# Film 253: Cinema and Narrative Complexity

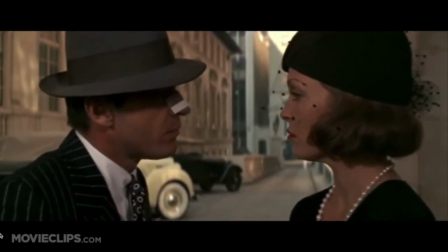[20:30] Somebody has been dumping thousands of tons of water from the city's reservoirs and we're supposed to be in the middle of a drought He found out about it and he was killed
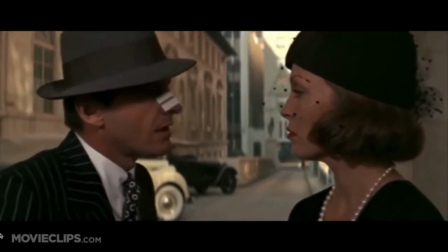[20:39] There's a waterlogged drunk in the morgue,
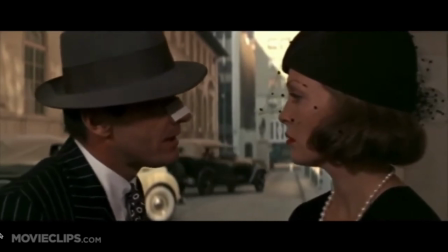[20:41] involuntary manslaughter if anybody wants to take the trouble, which they don't It seems like half the city is trying to cover it all up, which is fine by me
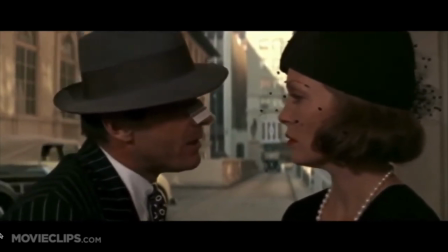[20:50] But Mrs. Mulray, I goddamn near lost my nose and I like it I like breathing through it.
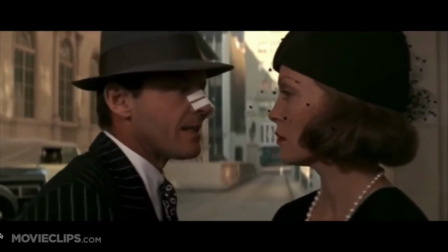[20:58] And I still think that you're hiding something. It's
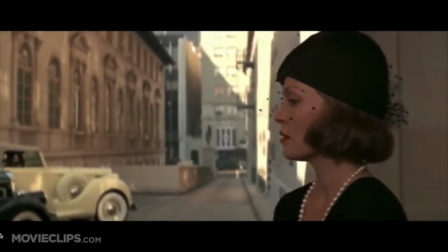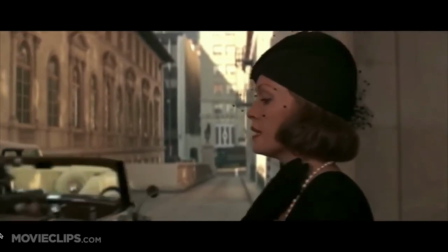[21:10] a cactus.
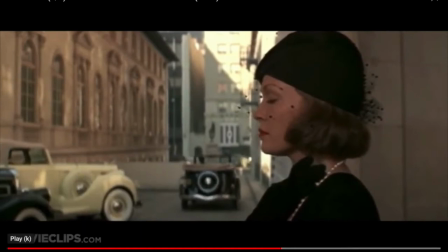[21:13]
So you hear real instances in this movie that the character leaves, the Jacksonville character leaves, and the camera stays with another character. Because usually we are confused as he's confused. And just we don't get information from other characters.
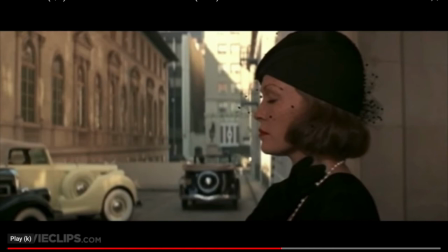[21:32]
So it's the first time You see her facial expressions is just revealed to the audience not to the the characters we are aligned with the opposite of this scene happens in the last scene
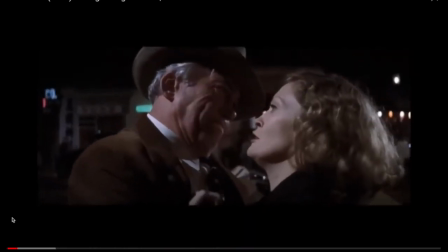[21:48] She's never going to know that
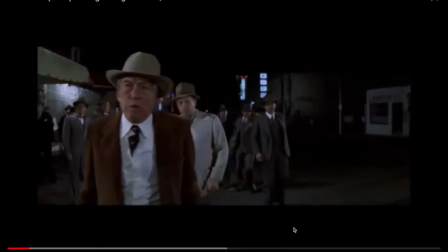[21:53] Evelyn you're a disturbed woman you cannot hope to provide Evelyn put that gun away let the police handle this!
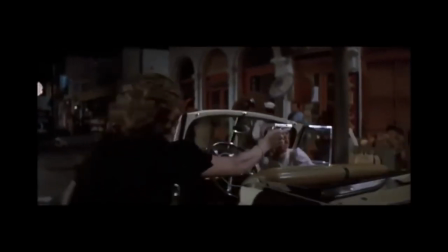[22:00] He owns the police! Get away from her. You don't have to kill me, bird.
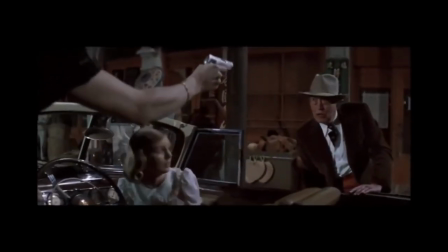[22:05] Get away!
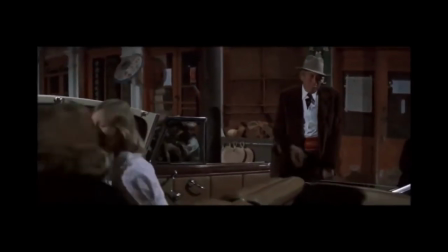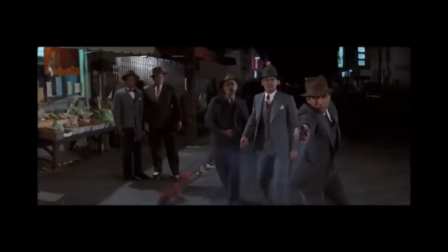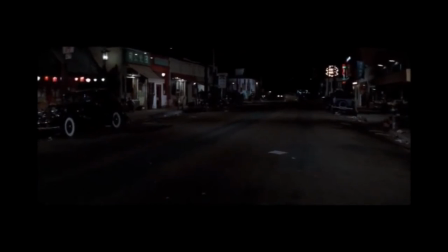So at this point, you hear the blowing of the horn. We know something happens, but the camera doesn't get there. Up to the point that the characters that we are aligned with is getting there.
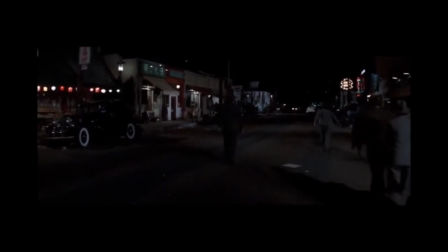[22:34]
So nothing is revealed to us before the characters that we are in allegiance.
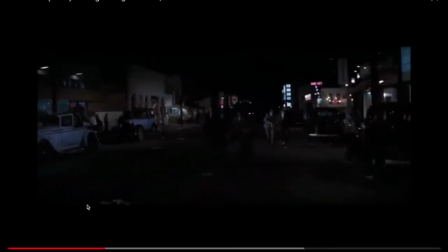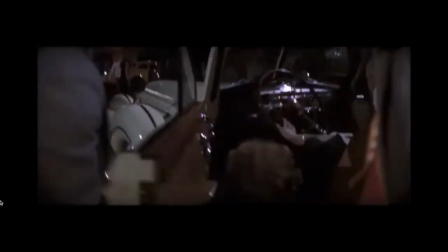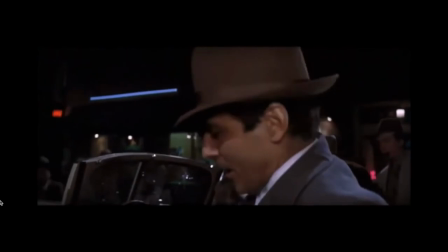[22:54] Turn them loose. Turn them all loose.
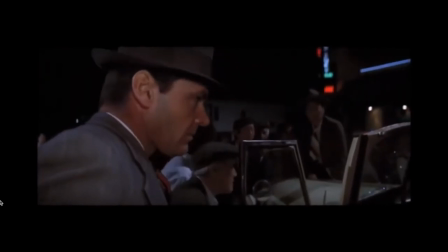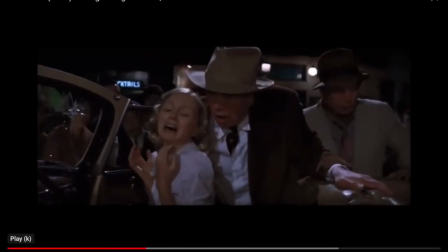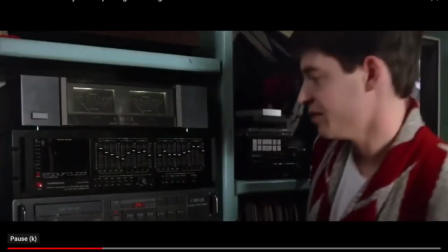[23:13]
So with Breaking the Forged Wall and contemporary Hollywood films, because it was something that was supposed to be very didactic,
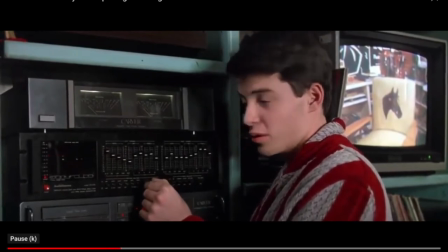[23:21]
so in classical Hollywood cinema it was not really permitted.
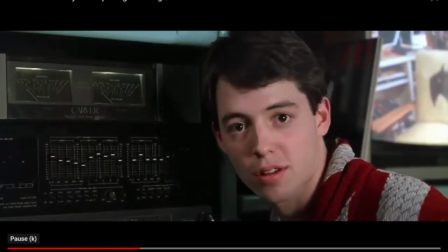[23:26]
The classical Hollywood cinema, the mainstream Hollywood, they wanted the audience to forget that they're watching the
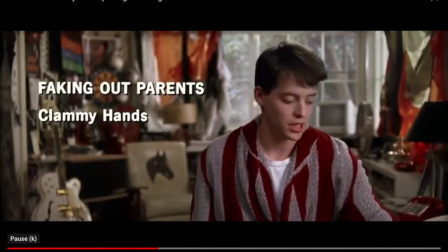[23:34]
movie to be kind of in a way immersed
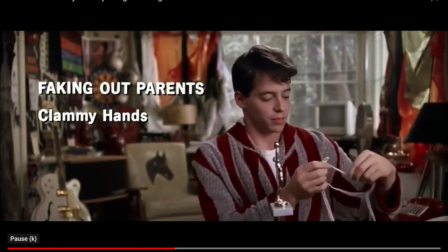[23:39]
in the world of the film and never really see any sort
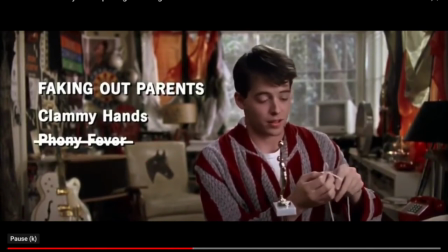[23:46]
of any awareness about the fact that they are watching the movie.
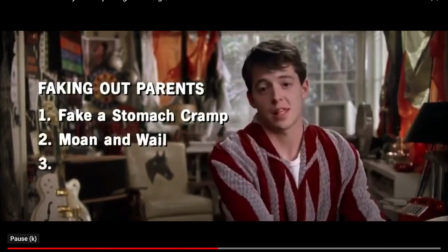[23:52]
So direct address is doing the opposite and so with that
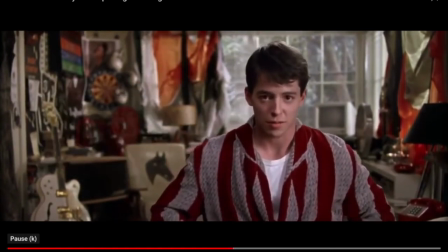[23:57]
direct address characters display the awareness about the cinematic modes of production that they are in.
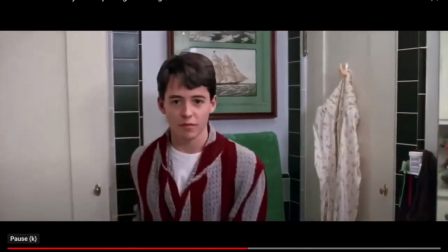[24:03]
So at the first, it was considered as something in
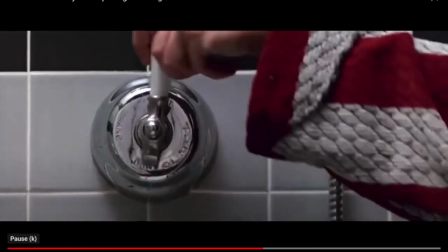[24:08]
European art film, this sort of breaking techniques in the films of Jean-Luc Godard.
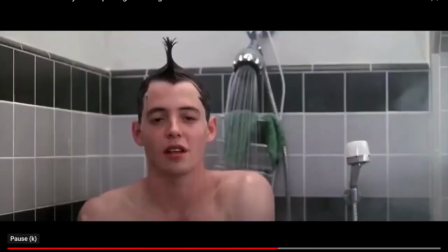[24:13]
So there's not really mainstream films and then we have new American cinema
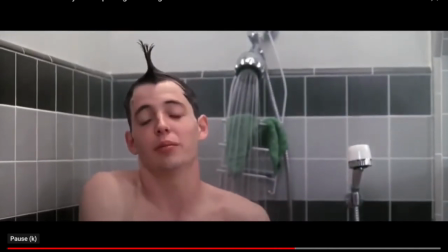[24:19]
directors like Woody Allen for instance started to use that in American cinema.
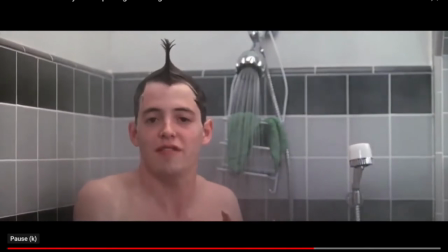[24:25]
But contemporary Hollywood films actually use that to increase the pleasure, something that was in Jean-Luc Godard films,
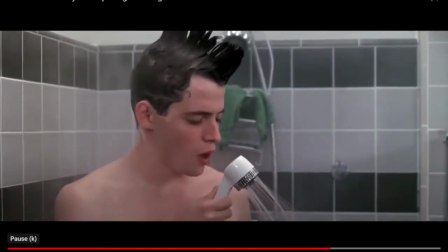[24:33]
was employed to take away,
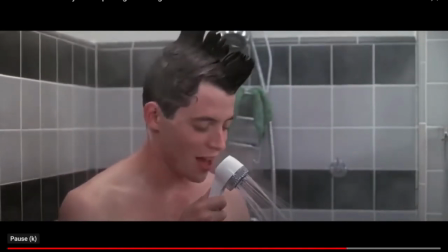[24:37]
to kind of work against the Hollywood's idea of increasing the
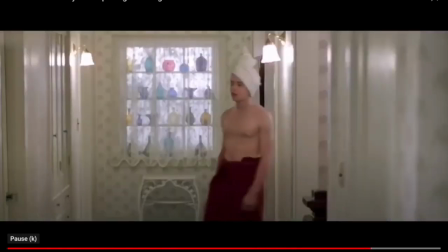[24:46]
visual pleasure, the pleasures for the audience to follow the story usually ending,
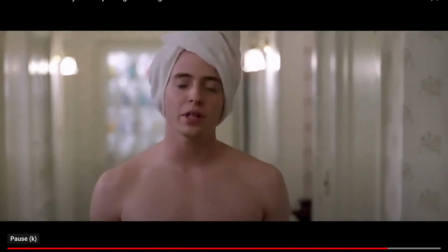[24:52]
happy ending, is to kind of deny that from the audience.
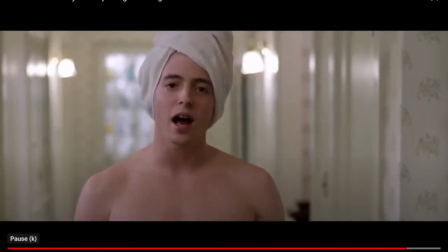[24:57]
Contemporary actually Hollywood films and actually television series, they started to use those techniques in order to increase the pleasure.
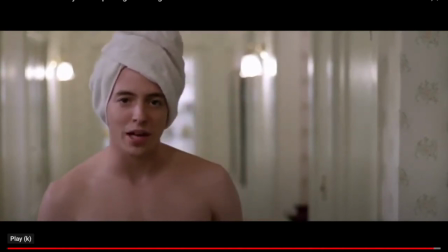[25:06]
So nowadays that technique of breaking the fourth wall or direct address is not as didactic as it used to be in European art films.
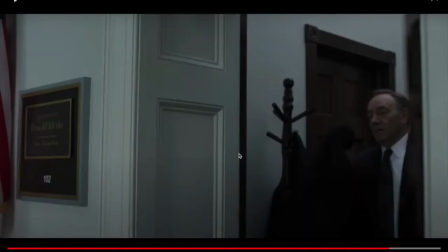[25:18]
It's actually a very common technique in mainstream films. So look at the next two clips.
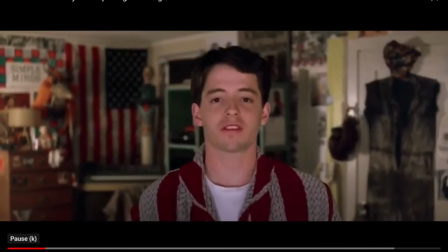[25:24] Incredible. One of the worst performances of my career and they never doubted it for a second.
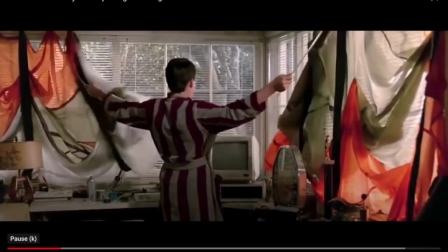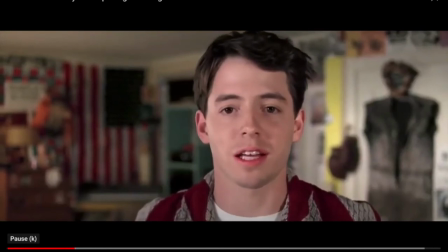[25:35] How could I possibly be expected to handle school on a day like this?
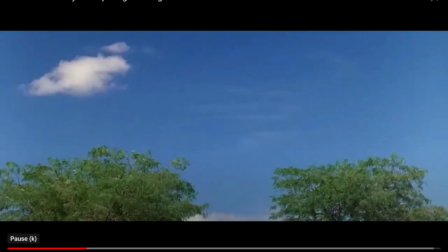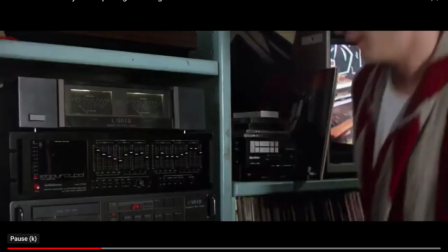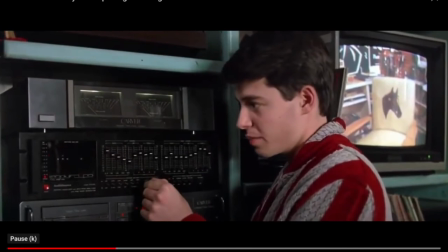[25:48] This is my ninth sick day of this semester. It's getting pretty tough coming up with new illnesses.
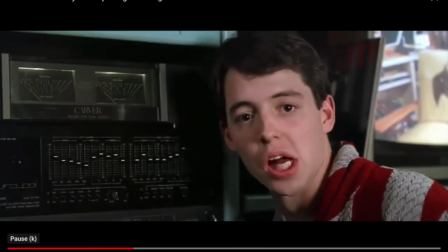[25:55] If I go for 10, I'm probably going to have to barf up a lung. So I better make this one count.
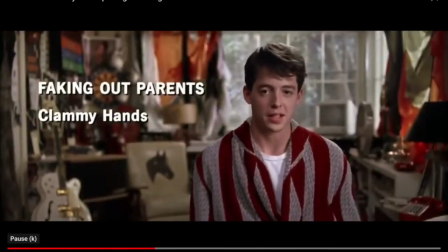[26:02] The key to faking out the parents is the clammy hands. It's a good nonspecific symptom.
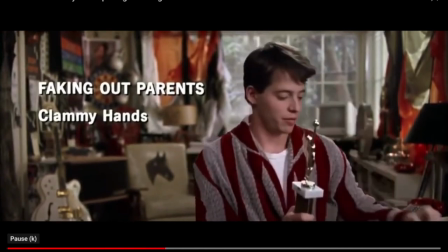[26:08] I'm a big believer in it.
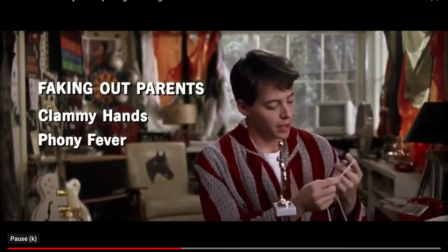[26:10] A lot of people will tell you that a good phony fever is a deadlock, but you get a nervous mother, you could wind up in a doctor's office.
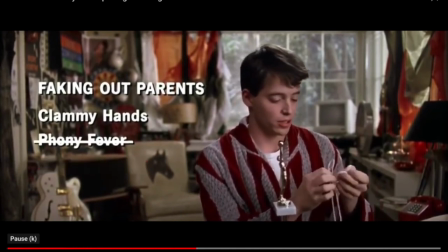[26:19] That's worse than school.
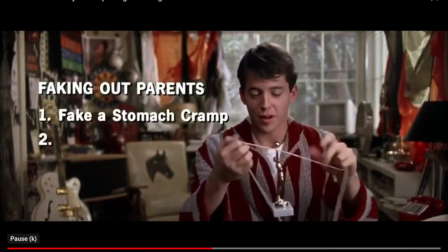[26:21] You fake a stomach cramp, and when you're bent over, moaning and wailing, you lick your palms.
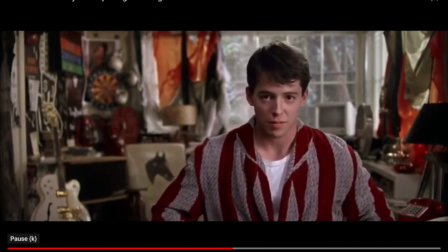[26:29] It's a little childish and stupid, but then so is high school. life moves pretty fast
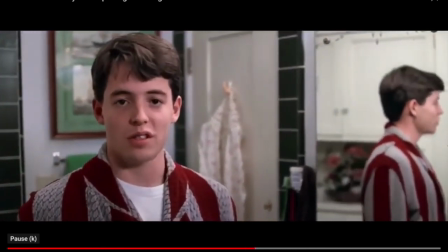[26:38] if you don't stop and look around once in a while you could miss it
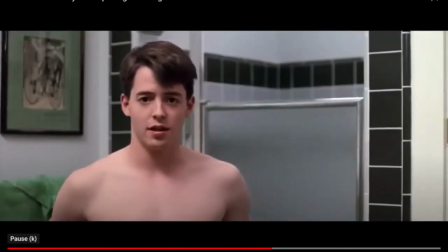[26:44] i do have a test today that wasn't bullshit
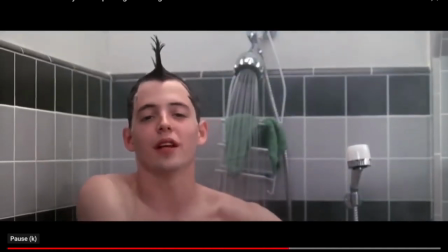[26:48] it's on european socialism i mean really what's the point i'm not european i don't plan on being european
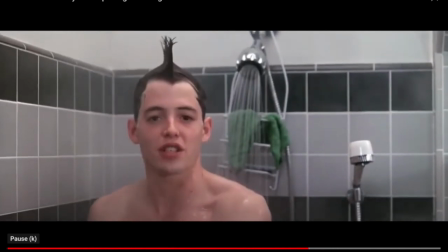[26:55] so who gives a crap if they're socialists they can be fascist anarchists it still wouldn't change the fact that i don't own a car
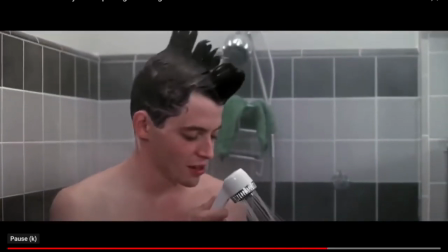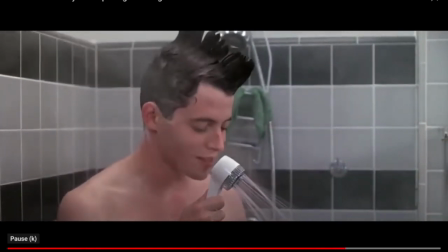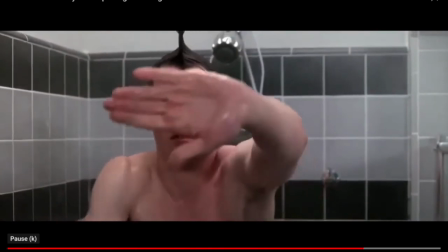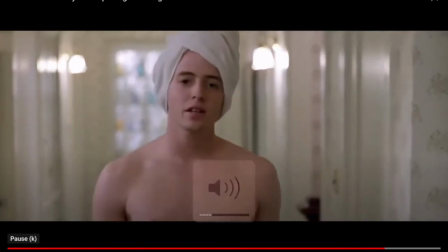[27:21]
So you saw that fly blocking with his hand, the camera, it knows the existence of the camera inside the shower room,
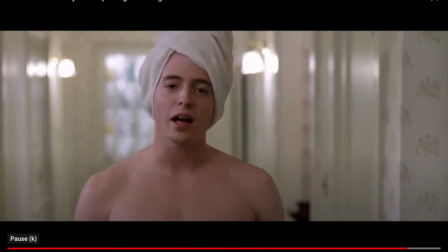[27:30]
so we know that sort of awareness of the position of the camera and the characters is aware of the fact, so it's not just the story work that they are in. So usually with the voiceover it's creating some sort of ironical things.
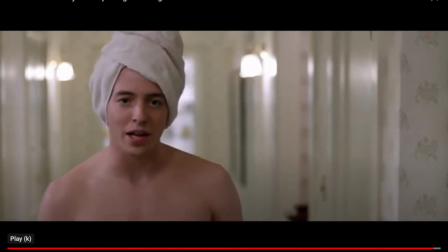[27:45]
If you've seen for instance American Beauty, remember at some point in the movie it says that this is the day, this is the last day of the rest of my life, so I will be dead tonight. So it's just how can he be dead and at the same time narrate the story, for example.
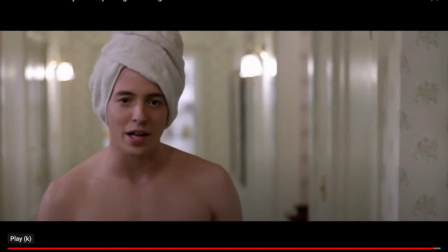[28:04]
So this is contemporary Hollywood mainstream film started to employ the direct address mode into popular entertainment, something that we never have in classical Hollywood cinema.
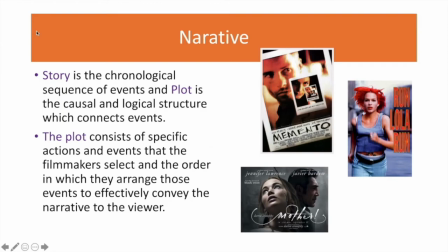[28:23]
The most important concepts that we should learn and for this screening quiz today is the story versus plot.